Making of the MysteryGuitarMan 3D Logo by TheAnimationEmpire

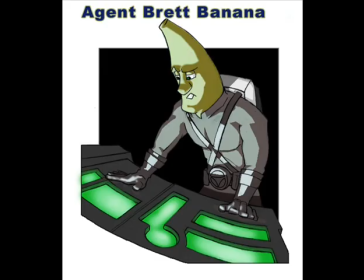[0:22]
We start every logo animation with a concept and design.
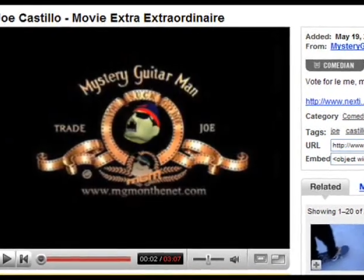[0:26]
For the MGM logo, Mr. Guitar Man knew that he wanted to spoof the MGM Studio logo sequence played before the movies.
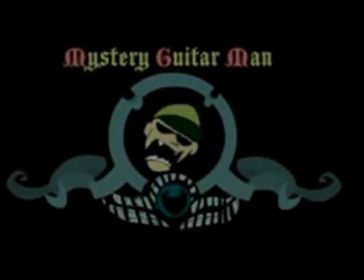[0:33]
He also already had a Flash version made, and he wanted to try a 3D version.
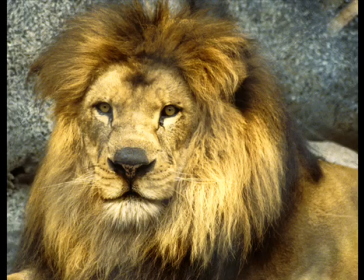[0:38]
So he knew that he wanted his head and placed the lion's head of the MGM Studio logo.
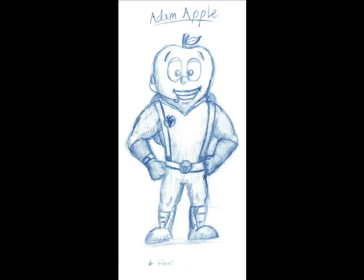[0:43]
At this point we usually draw a design for what the head would look like. However, we really liked MGM's original illustrated design and MGM agreed.
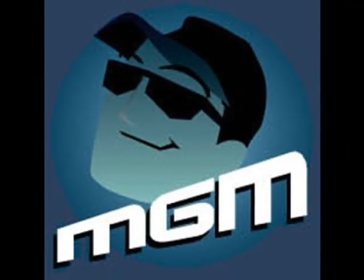[0:52]
So we modeled the 3D head based on that design. The only change was that we updated MGM's hat to the beanies he now wears in his videos.
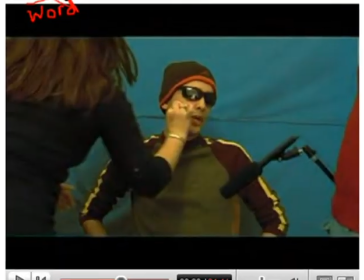[1:01]
We chose the beanies colors based on the one he wore in his latest hit video, A Word from the Creators, which was featured on the front page of YouTube.
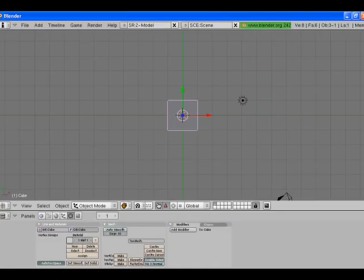[1:09]
We've done our work in several different types of software, and the way we decide is simple. Who's going to do the work?
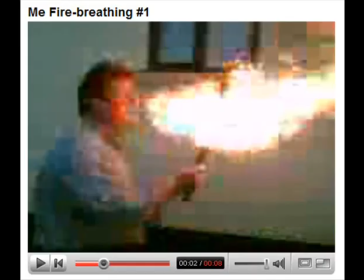[1:15]
In the end, it fell in the capable hands of our intern, Dominic McGow. He previously made a caterpillar love story.
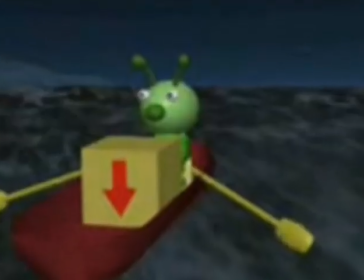[1:22]
You can find his work over on his channel. We put a link in the description on the right. So, he was familiar with the free 3D animation software, Animator.
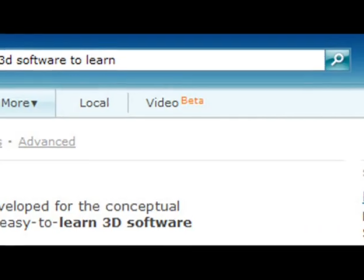[1:31]
That's right. Clever spelling, huh? Well, if you're looking for 3D software to learn, don't use this stuff.
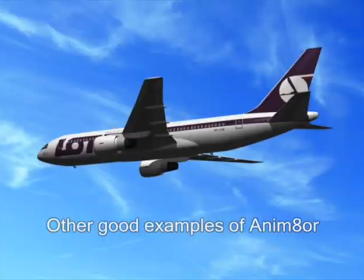[1:37]
The best image I have found of people who use it is this one. Not bad, but definitely not half as good as what people are doing with Blender.
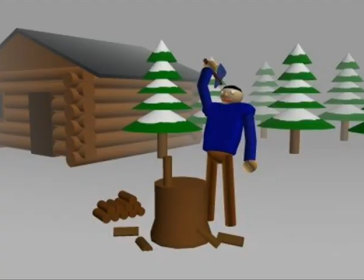[1:46]
Plus, there are quite a few bad examples of work in Animator. So if you're looking for free 3D software, head over to Blender.org.
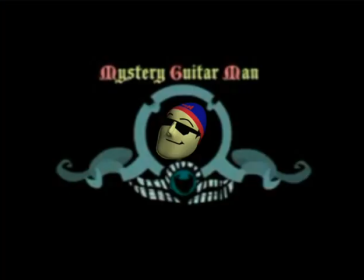[1:55]
Anyway, back to the production process. Here you can see that these images show you the process of slowly crafting the 3D model to look like the illustration.
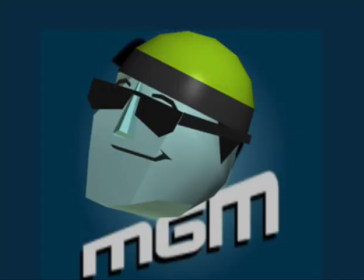[2:04]
So the modeling process started with this model based on the illustration. It was a good first run, but it's way too blocky.
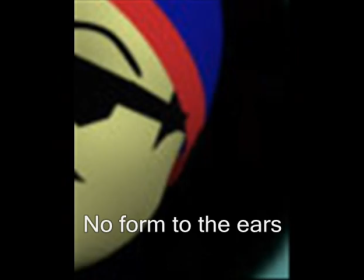[2:11]
This was much better, but there's no form to the ears and the hat's too high. There we go.
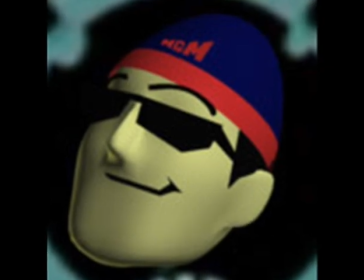[2:17]
What's wrong with this one? Nothing at first, but then we noticed that his glasses were too shallow.
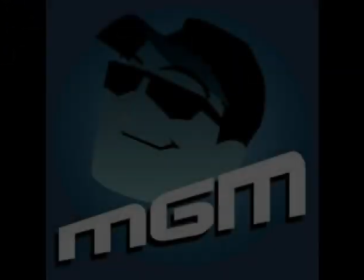[2:22]
They weren't tall enough. Plus we realized that we needed to make an improvement over the illustration and make the head thinner.
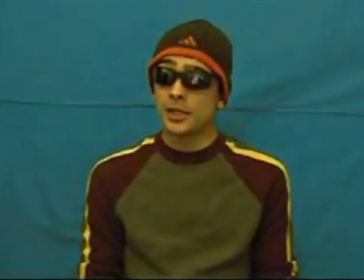[2:29]
Because, let's face it, MGM is not a fatty. It's true.
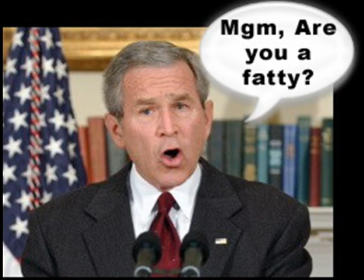[2:34]
It's true. You can ask him. So what did the letters on his beanie say?
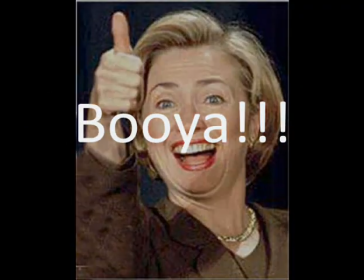[2:40]
MGM. Booyah! Next, we created the background while animating the head.
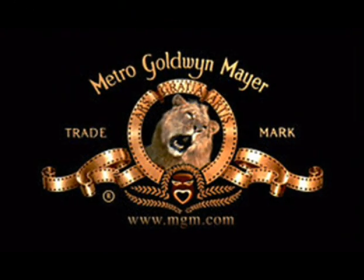[2:45]
For the background, we wanted to take it back to the look and feel of the original MGM Studio logo.
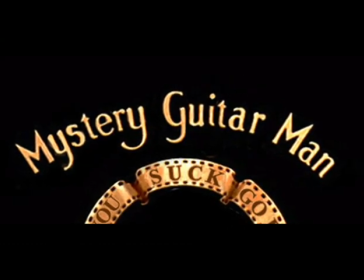[2:50]
So we created the name on top, Mystery Guitar Man, to match the exact same lettering used in the original logo. We created that level of detail throughout the logo background.
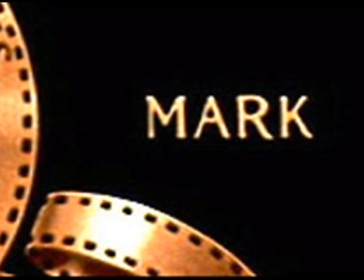[3:00]
For a subtle joke, we replaced trademark on the sides of the logo with a similar font saying Trade Joe,
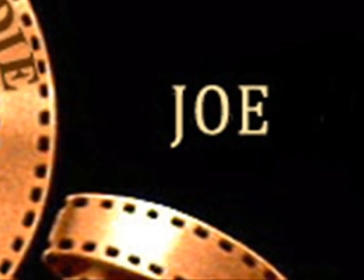[3:07]
because Mr. Guitar Man's name is Joe.
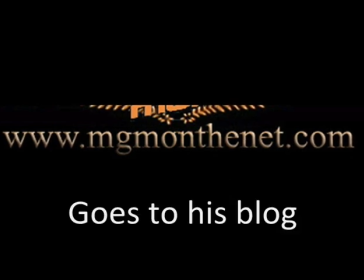[3:10]
We also created Mr. Guitar Man's website, www.mgmonthenet.com,
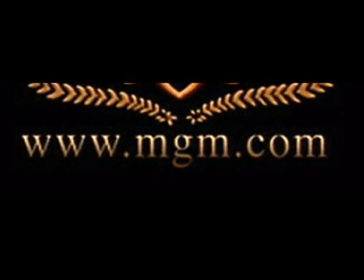[3:16]
to replace the studio site, www.mgm.com. This was also done with a matching font.
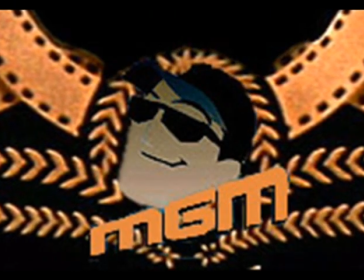[3:23]
Instead of the mask below the original line, we recolored the Mystery Guitar Man original illustration to match the golden look of the logo.
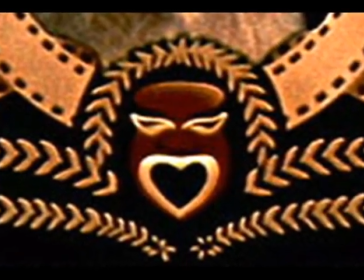[3:31]
We scaled the illustration down to take the place of the original mask. And finally, our favorite joke, MGM also appreciated this one.
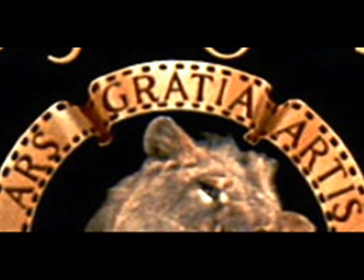[3:39]
We replaced the Latin text along the banner border around the line with the text, You suck, go die.
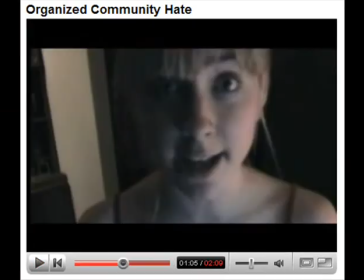[3:47]
This was in honor of another hit MGM video where he, and many other successful YouTube video loggers,
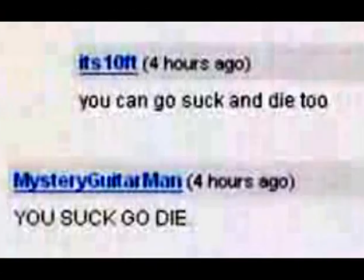[3:54]
made fun of the silly negative comments that they receive constantly. We've gotten a few of these ourselves.
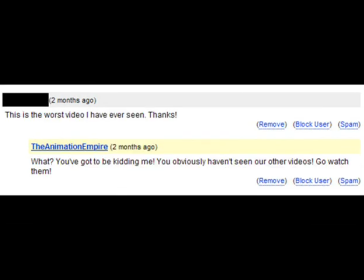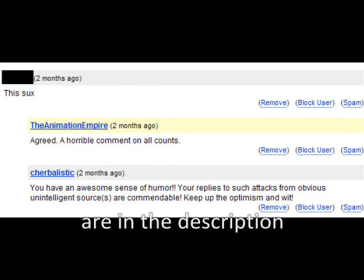[4:09]
The link to MGM's videos are in the description on the right. Next came the animation.
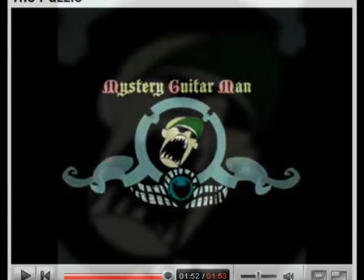[4:15]
We really liked the sharp teeth used in the Flash animation to emulate the lion's sharp teeth.
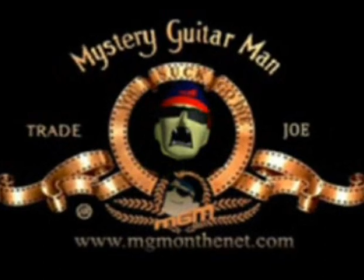[4:19]
We animated the head to make the motion similar to the lion in the original logo.
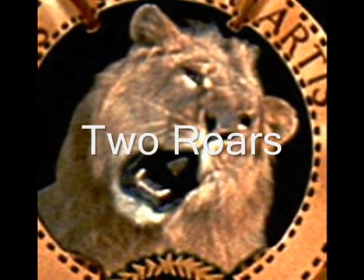[4:24]
This means we included the two roars that were in the original video.